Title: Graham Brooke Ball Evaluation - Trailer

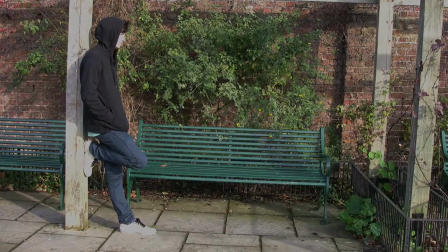He tempts Chris with a generous offer, sounding offer, to earn some money.
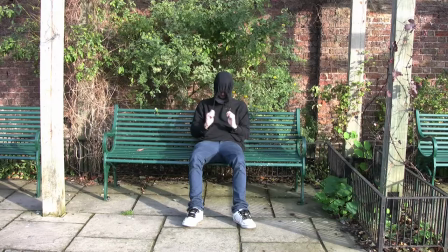And Chris, without question, takes it, thankfully. From here, Chris's situation goes downhill.
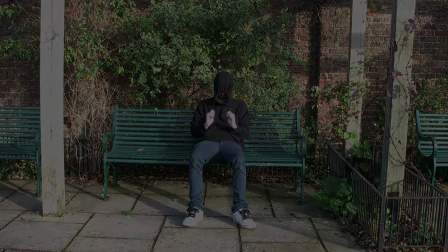The lighting in the park isn't at all dark, but it's not sunny.
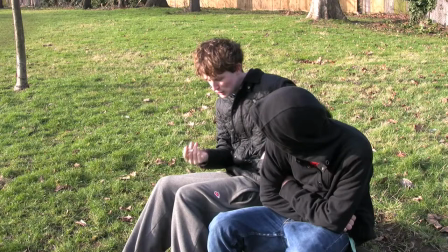And this is perfect because it wouldn't have seen right if he was strolling around in a bright, sunny park. The moody, naturalistic lighting,
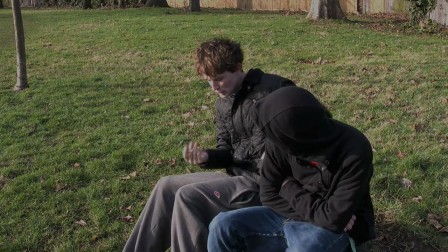the diegetic, ambient sound and the general surroundings, like the bench we shot the montage on, made it a great place to shoot this sequence.
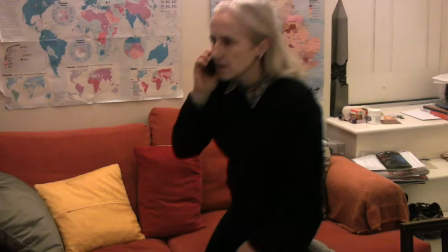The next shot is where Chris's mum finds out he hasn't been going to school. The lighting in the room is very sharp, quite dark, but has strong colours. I wanted the shot to look strong and bold because it contrasts the mother's sudden weakness after the news of her son. When she sits down, she melds into the colours of the room, and as her voice seems to get quieter, the power of the room and the colours seems to gain.
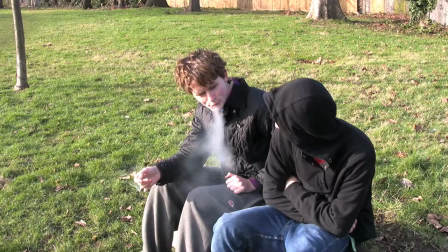This is also the part of the trailer where several voiceovers come in. The sound quality as mentioned before in the evaluation on the video cameras is not very good and because of this on a few occasions, for instance the voices in the park, we had to use voiceovers to gain clearer dialogue.
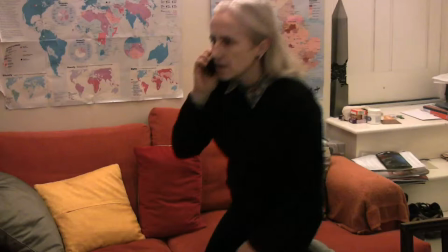I have also used some cross cutting techniques in this section. The sound and picture switches between the mother's conversation on the phone and Chris and the familiar faces conversation in the park.
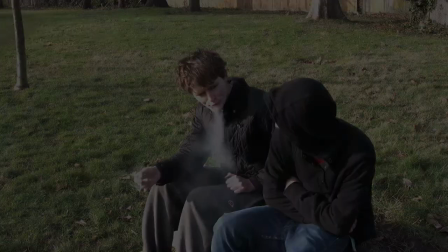The use of voiceovers here is also notable. This shot is really just for shock factor.
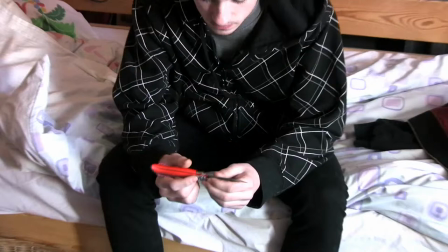The shot shows Chris sitting on his bed playing with a knife. You can see the look of contemplation in his eyes as he knows what he might have to do. The shot is also from a high angle to show his vulnerability. The next shot is my favourite in the trailer.
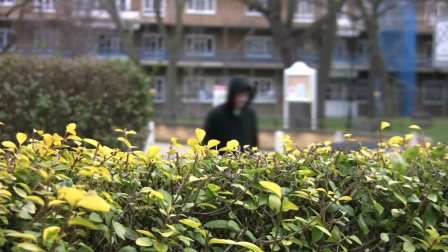It shows Chris walking behind a hedgerow and walking up to a house. The shot originates with Chris in the distance blurred out and near the hedge in focus. Then as Chris walks towards the house, he slowly walks into focus. This shot also opens the new sequence of a section of the film.
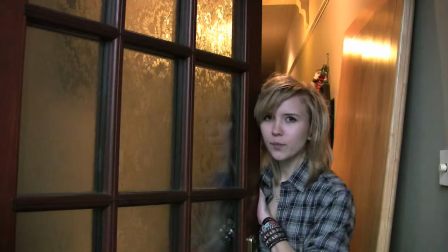He's about to start his new job and meet the people who he is supposed to call his so-called working with. The shot centres Gabriel in front of the door to a house. Again, the slats on the door look like prison bars, another link to entrapment.
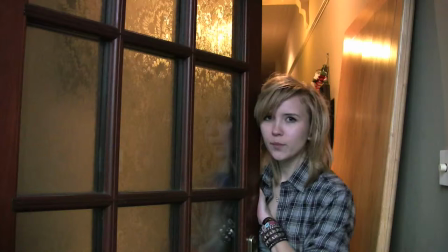The Solarise effect helps the audience realise that we are meeting a new main character, as it is only used for introducing characters. A meek-looking character hides behind the door until the words, I'm here about the package, are mentioned.
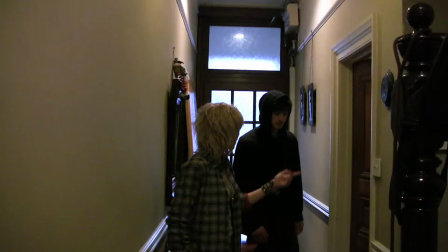This new female role opens up the suspicion of romantic possibilities for Chris. She's working for the infamous gangster, who until the full-length trailer comes out will be known simply and mysteriously as He. They enter a dark hallway with Chiriscuro-esque lighting and tells Chris to wait in the main room.
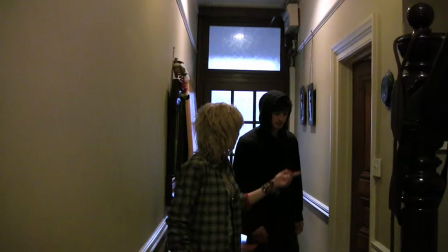This is one of the worst mistakes he makes in the film as he's about to realise who he's dealing with and what he has to do to get out of the situation he's in.
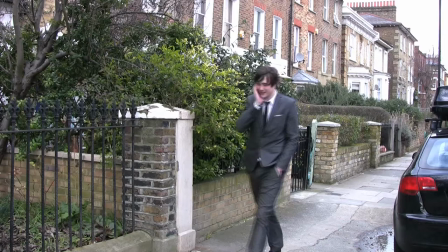In unison with Chris's epiphany, Danny calls Chris to warn him of the man he's dealing with. The tracking shot shows him hurrying down the street to help him.
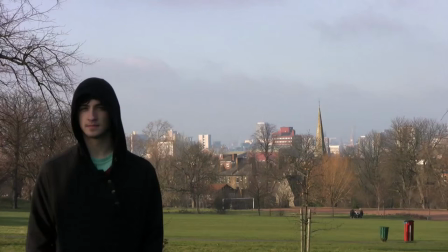the final shot is a wide range shot of Chris up on the hill in the park he has a look on his face as if he could take on the whole world this is definitely what I wanted to achieve as the shot has him slightly off-centred with a massive view of London in the background I got the idea from a BBC production,
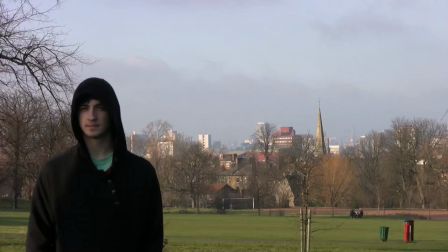Spooks to use the solarise effect with the last shot in every episode of Spooks the last shot turns negative and fades to black in mine I have the shot of Chris Then with the geogetic sound of three gunshots, the title of the film appears in the space where Chris is off centre. One word for each gunshot.
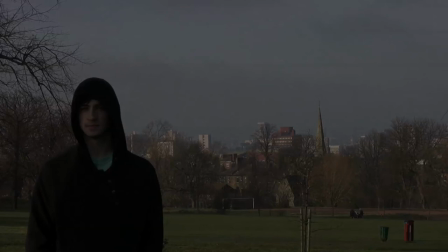No. Way. An Out. On the final gunshot and on completion of the title, the Solarise effect comes in and fades to end the trailer.